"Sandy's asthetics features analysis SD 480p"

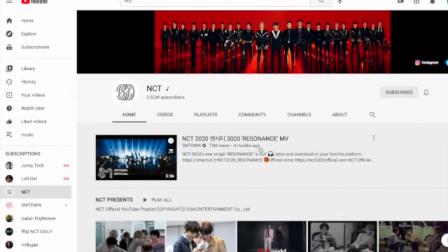Hi, this is Sandy and here we're at the official account of a Korean idol group of NCT on the YouTube since
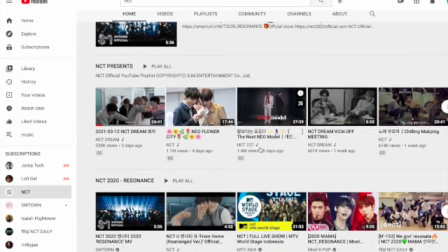my topic is relevant to online marketing and Korean pop video and let's watch a video today and see how entertainment company design and make videos.
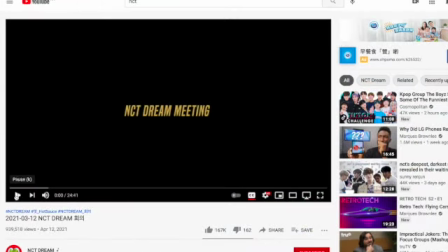So this is one of the backstage video which shows how members stay alive when working or recording music in the company that dance cannot see.
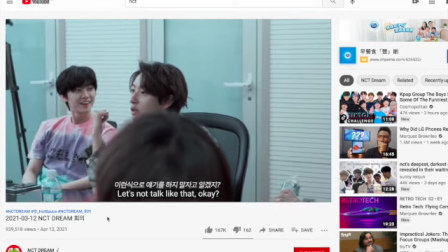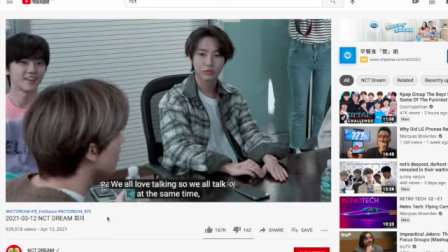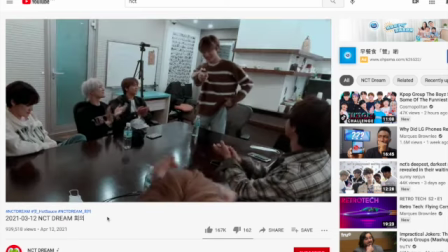As you can see, the setting is quite natural, there is no deliberate setting for this video.
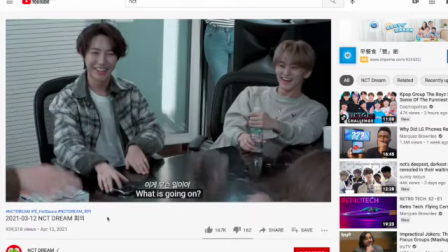Members just sitting in the meeting room outside a recording studio, coffee cups, paper bags were on the shelf casually,
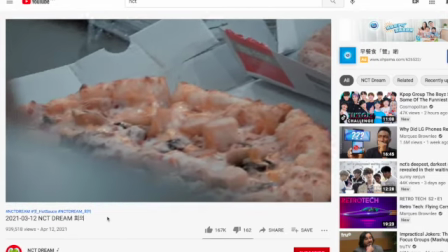which indicates that these are how members life looks like in the daily life,
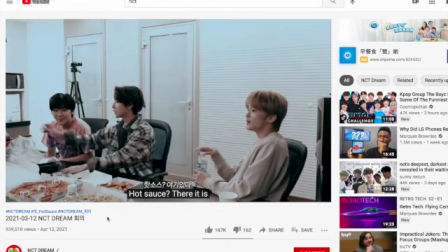trying to show various perspectives of idols that they are not the only person who performs on the stage.
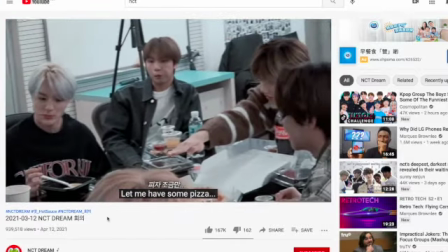Let's watch a little bit more of this video.
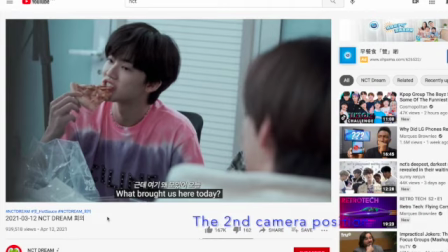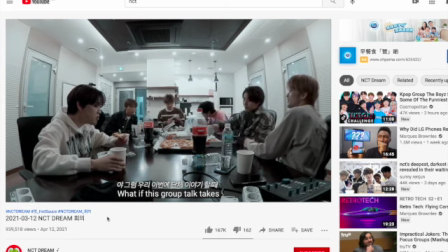You can see that there were four camera positions edited within nine seconds.
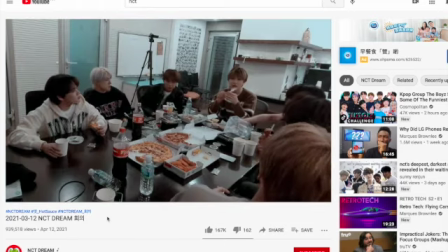I didn't count how many positions in total but you can really see that the video has a lot of camera positions.
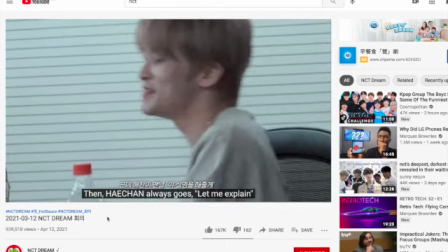Some are steady to catch all seven members some are moving to shoot a close-up for a member which may satisfy the fans need to clearly see the member's
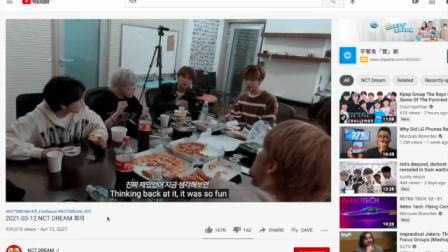face some of the camera position are high some are relatively low on the table which really provide the audience with the sense of sitting
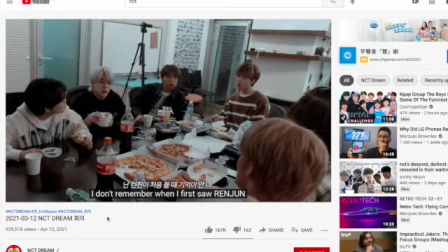between them or standing behind them making the audience very engaged in their
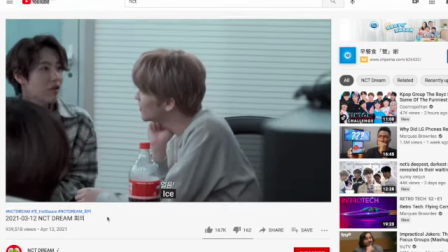conversation the
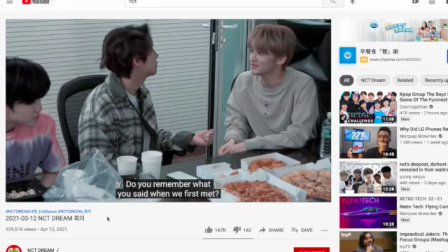last aesthetics feature i want to mention specifically is that the video maker
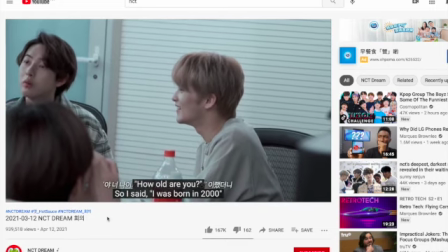added a filter to this video which makes the saturation of this video quite low.
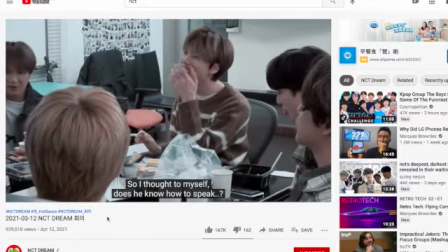So the color tone does not look the same as what it looks like in our real life.
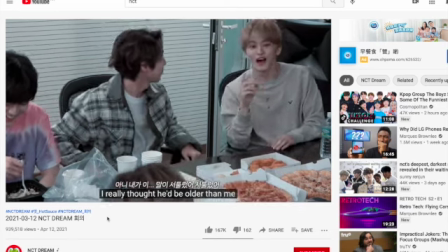I guess the filter is to make the video looks like a documentary for a member's life.
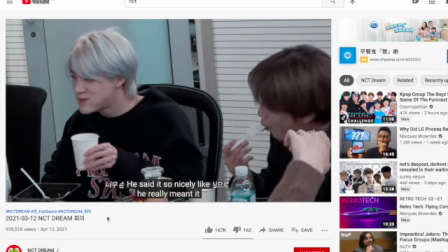Thus the audience is watching their wonderful memories that idols spent together.
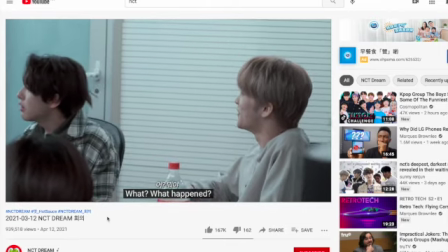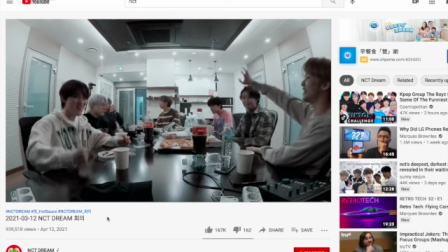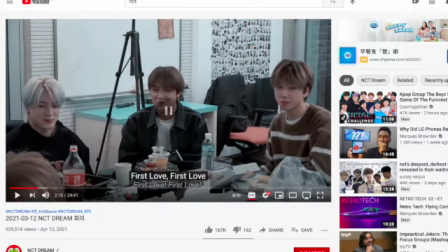So these are the three aesthetic features that I found in this video that are relevant to my research topics. See you next time. Thanks for watching.